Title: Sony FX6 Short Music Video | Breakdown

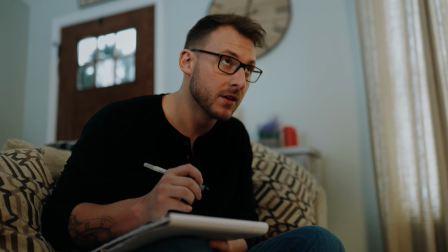They say that people are hiding behind the brightest of the smiles I'm flashing to my teeth,
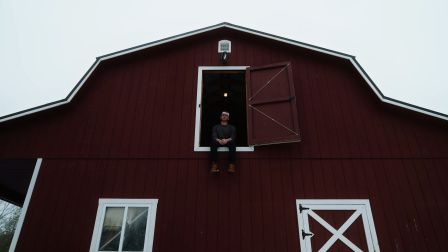I haven't seen you in a while I wish this was just a trial, and I really miss your style Your interest,
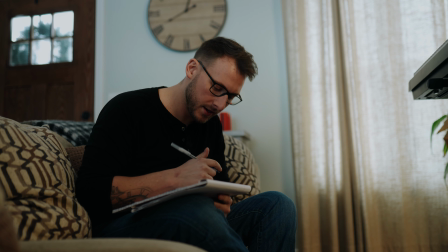your Pinterest, of where you were down the aisle But life goes on, I can sit here and just miss you Or just think about the issues Out of the way,
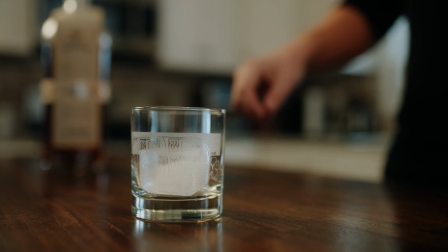I'm gonna need a box of tissues But I promise you I'll never sit down and write just the ups of the diss you
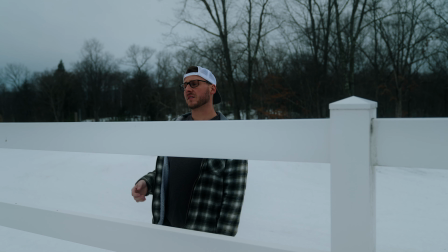The best is all that I wish you because Heartbreak is tough no matter which side of the fence Handing
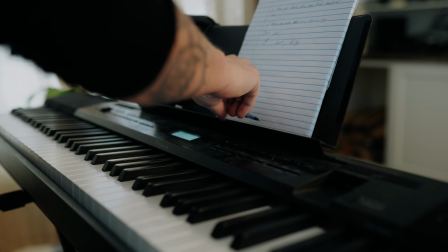us out to know that we were always friends Don't wanna jot these notes at the other one's expense Again,
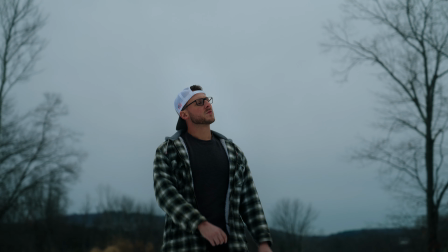I'm wishing you the best and here's the hoping we can mend I hope you smile when you feel that times are tough I hope you smile when
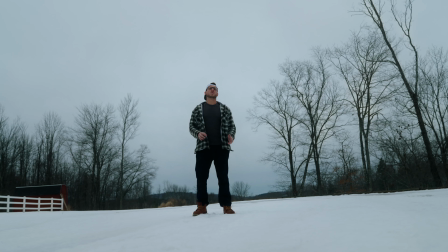you think about a love I hope you smile reminiscing what it was When you think through enough I hope these times make you tough
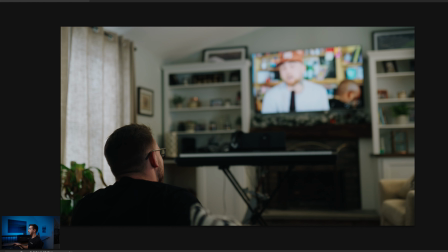hop right into these frames and I'll break them down a little bit. All right so to break these scenes down here I'm going to start with this one. We're going to do some indoor scenes and then we'll switch over to some outdoor scenes. So for this setup here I have my light right here.
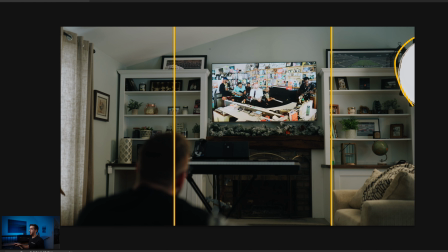So the reason I don't care that you can see the light in this scene is because I shot in a four by five ratio which is something roughly like this. So it doesn't matter that you can see this light here but what it does the light up in the corner here is just contrasts with this window.
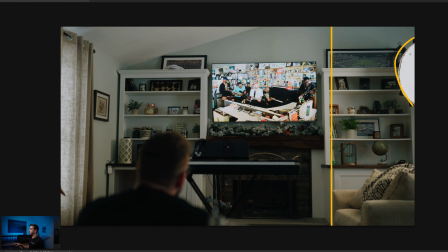So the light is set to 3400 Kelvin my white balance is 4300 Kelvin in the camera and this window is sitting at about 5600 but with these blinds closed it's more so around like 4900 Kelvin so it
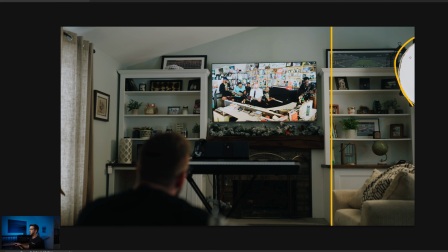just adds a little bit of coolness compared to this light here and this light gives a nice glow right here to pop them off of this black piano just a little bit and pop them off of the background in general
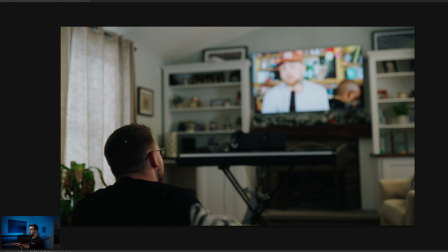So if we look at this shot as well, same thing. He's just popping off of the background right here. Now, I didn't want him to be a silhouette, so I made sure he was lit up fairly nicely right here. That way, he just doesn't fade off in all this black that's all in these regions here. All right, so I'm going to break down a couple outdoor scenes to show you guys how I shot those. So first thing, we'll do this barn shot here.
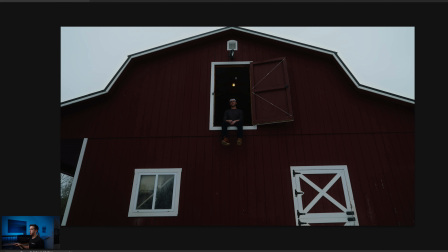Now, this is a pretty cool concept. I left this light on in here now that I'm looking back at it I don't really like it on so that's the one thing I wish I changed with this shot is that this light was off so it was just pure black in there so the reason I like this shot so much
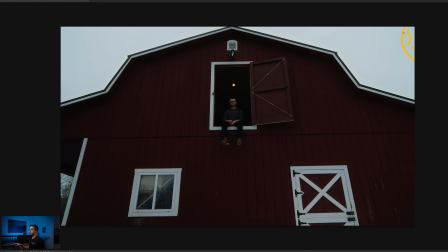is because the sun is up here for one but it was an overcast day so it makes for super super even nice flat tones that way I don't have to deal with bright highlights up in here hard shadows over in here and with this door here would make a super hard shadow right
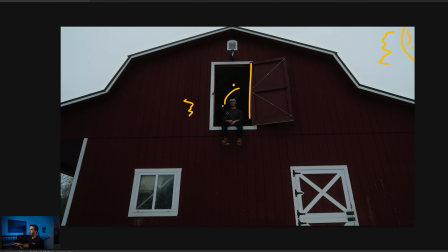here and he would pretty much fade off into this background right here so because of the overcast skies that helped out so much with this shot right here and if we go up into the close
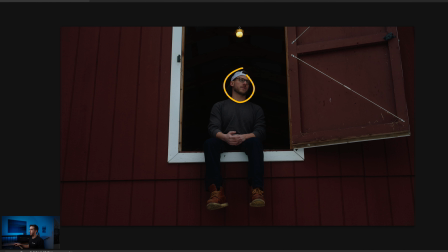same thing super even highlights popping off of this background again wish this light was gone right here but oh well it's not.
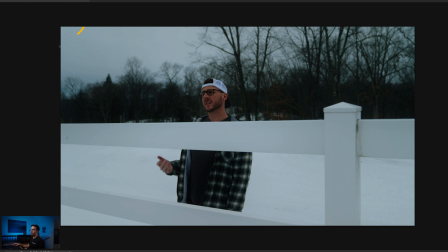Alright so for this next outdoor shot I have the sun up here off camera but it didn't really matter if the sun was on camera anyways because this is a very overcast day so you really couldn't even see the sun anyway. Again he's popping off the background so I wasn't sure how I really wanted to color grade this so I just pushed some coolness into these
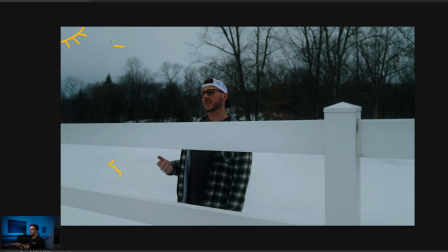highlights in here so like these would be highlights these would be highlights I just pushed a lot of coolness in all these here.